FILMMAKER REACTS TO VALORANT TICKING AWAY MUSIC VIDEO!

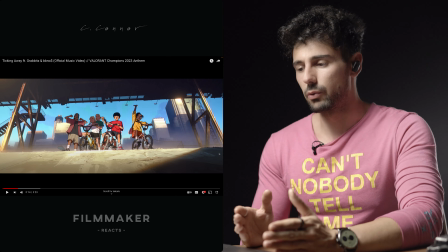[8:21]
So it's cool because it basically shows you the progression since he was a kid,
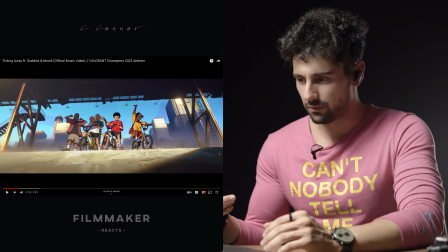[8:28]
and then as they grow up he kept playing after one of his friends introduced him, but his other friends kind of like,
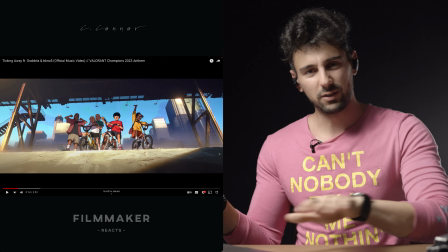[8:35]
you know, went to do their own thing.
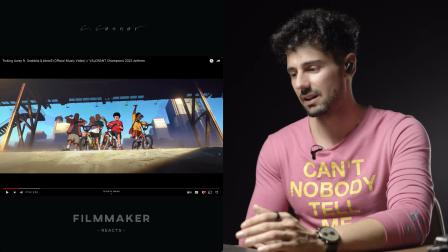[8:37]
One was like a basketball player, the other guy was doing like car stuff and things like this, but he just kept playing until he found his team. So we start all the way to the back with their bicycles kind of thing.
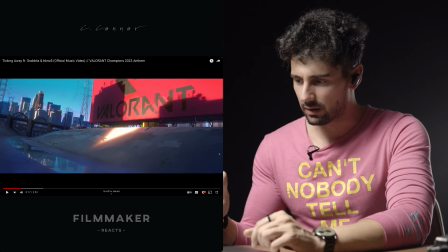[8:52]
And the beat, so every time the beat hits hard, it's a great way to transition to a different scene.
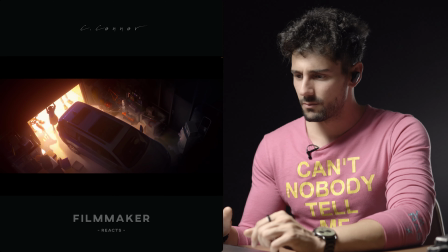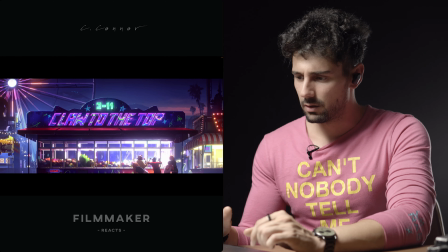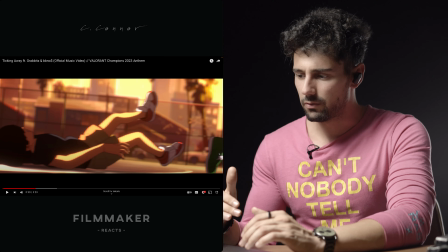[9:10]
Yeah, they play basketball. It just takes you from like several moments of his life.
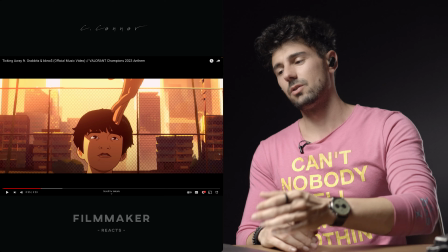[9:18]
And it's cool that it has, you know, this is kind of like a reflective shot.
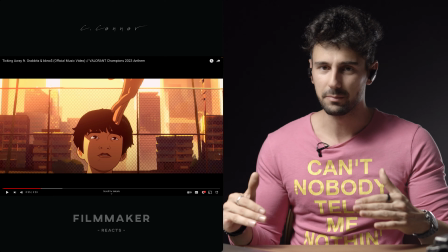[9:22]
Usually when it comes to filmmaking, you have underlying themes throughout a storyline.
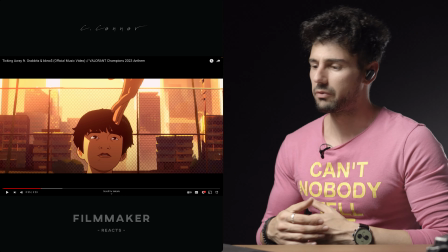[9:28]
And here you can see that when he was a kid and kind of like fell down, one of his friends offered his hand to help him up.
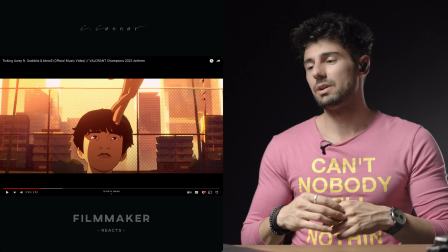[9:35]
And then at the end, within the game and the game characters, when he basically did the thing to win the game,
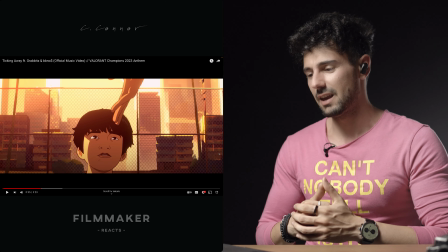[9:43]
the rest of the game characters do the same.
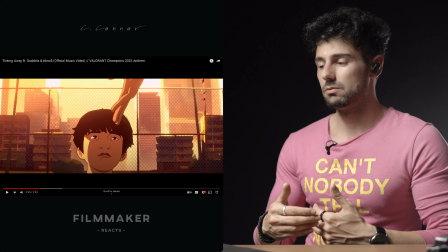[9:46]
And it's kind of like a metaphorical thing that it's time to come with us, you know, join us, go to the next thing with school.
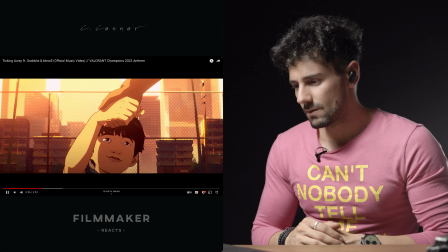[9:54]
Don't know where to go unless you say, don't
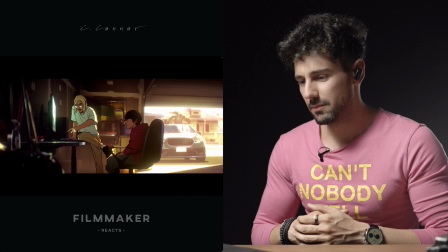[9:59]
a lot of moments going through them, and this is where he gets introduced to the game.
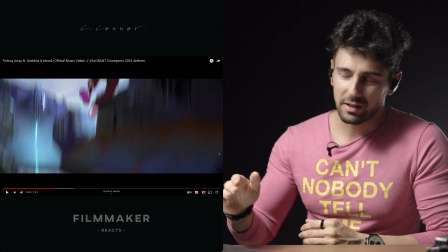[10:05]
And he's like, straight when the beat drops and kind of like the first chorus is like, boom, we're in the game.
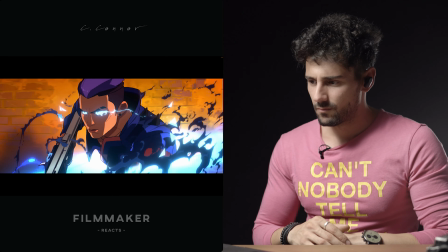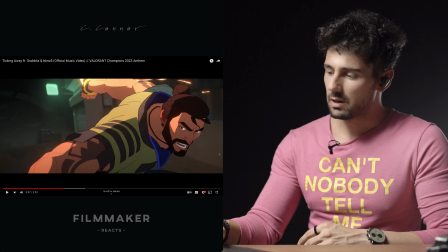[10:22]
See, this is what I mean. Such clever use of like in-game to real life transitions.
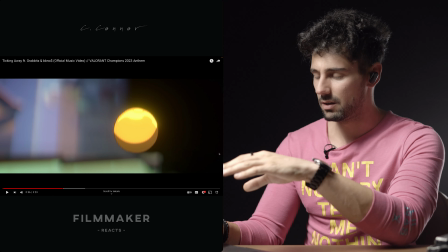[10:30]
Like, for example, the basketball ball becomes the, what is this, bullet?
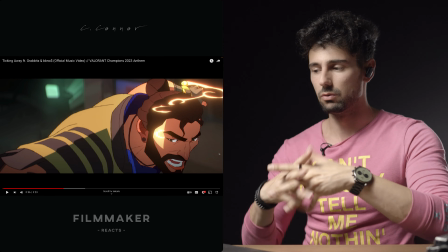[10:39]
Whatever, you get what I'm saying. Basically, this is a really cool way to connect the two more organically than kind of just having a cut.
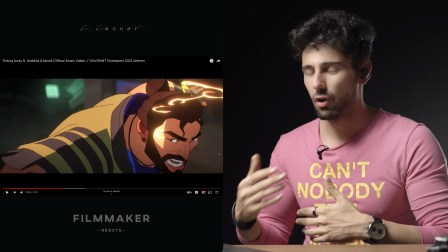[10:47]
A cut would work as well, but this is just so much more creative and way more fun, and the
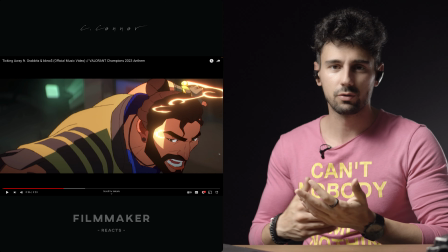[10:53]
immersion is not missed because we just had a hard cut to a different location,
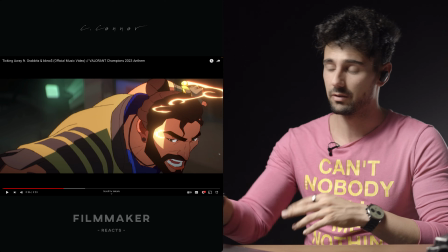[10:59]
a different event, a different kind of like world.
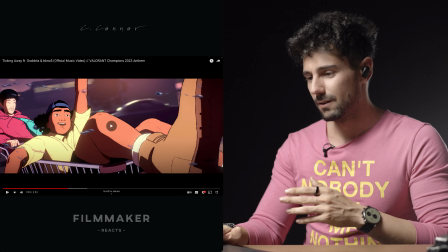[11:02]
So we have the ball, the water, the pencil, boom.
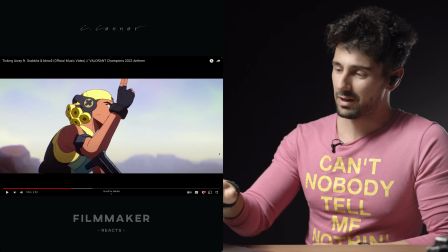[11:10]
Really cool, man. Really cool stuff.
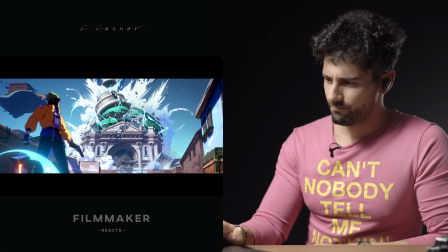[11:16] Alright, let's get it. Winning, losing, either way I'm there. Got an attitude, I'm out the roof up in the air.
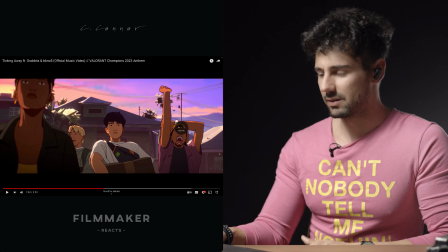[11:23]
Yeah, and basically like that, the story progresses. You know, they play together, they kind of move.
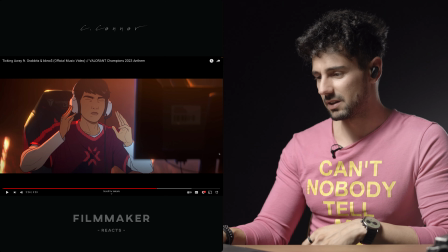[11:28]
Each one of them goes to their own thing until he finds himself with a new team at the end.
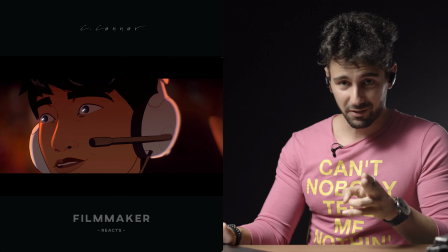[11:35]
But his friends are still there at the end, which is really cool.
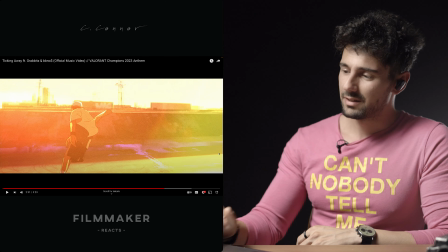[11:41]
And here another cool thing is, usually when you have like flashbacks,
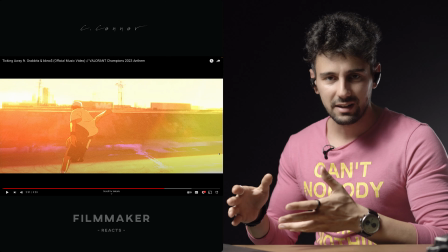[11:45]
you can use exactly what they did here, which is like light bleaks and lens flares to transition to the other shot between the two shots.
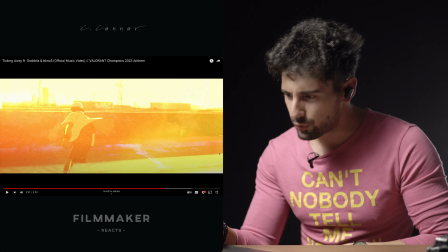[11:53]
But also, if you guys notice, you need to really put your eyes in it, but they use a lot of like film noise
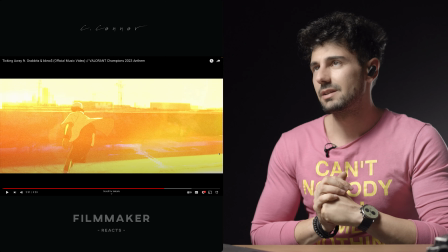[12:00]
filter on top, and usually film noise can be used for a lot of things. I basically apply it to everything.
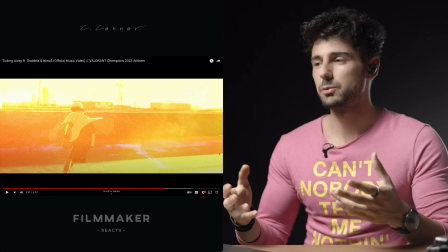[12:05]
I just love the look, and it helps with the whole like film look aesthetic.
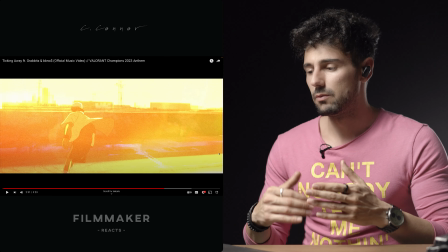[12:11]
But here it's used even more to just give you like a memory kind of thing.
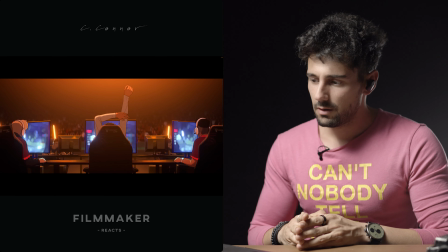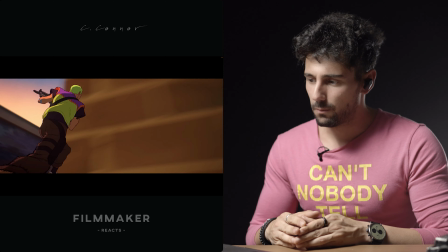[12:22] Let's go. Boom.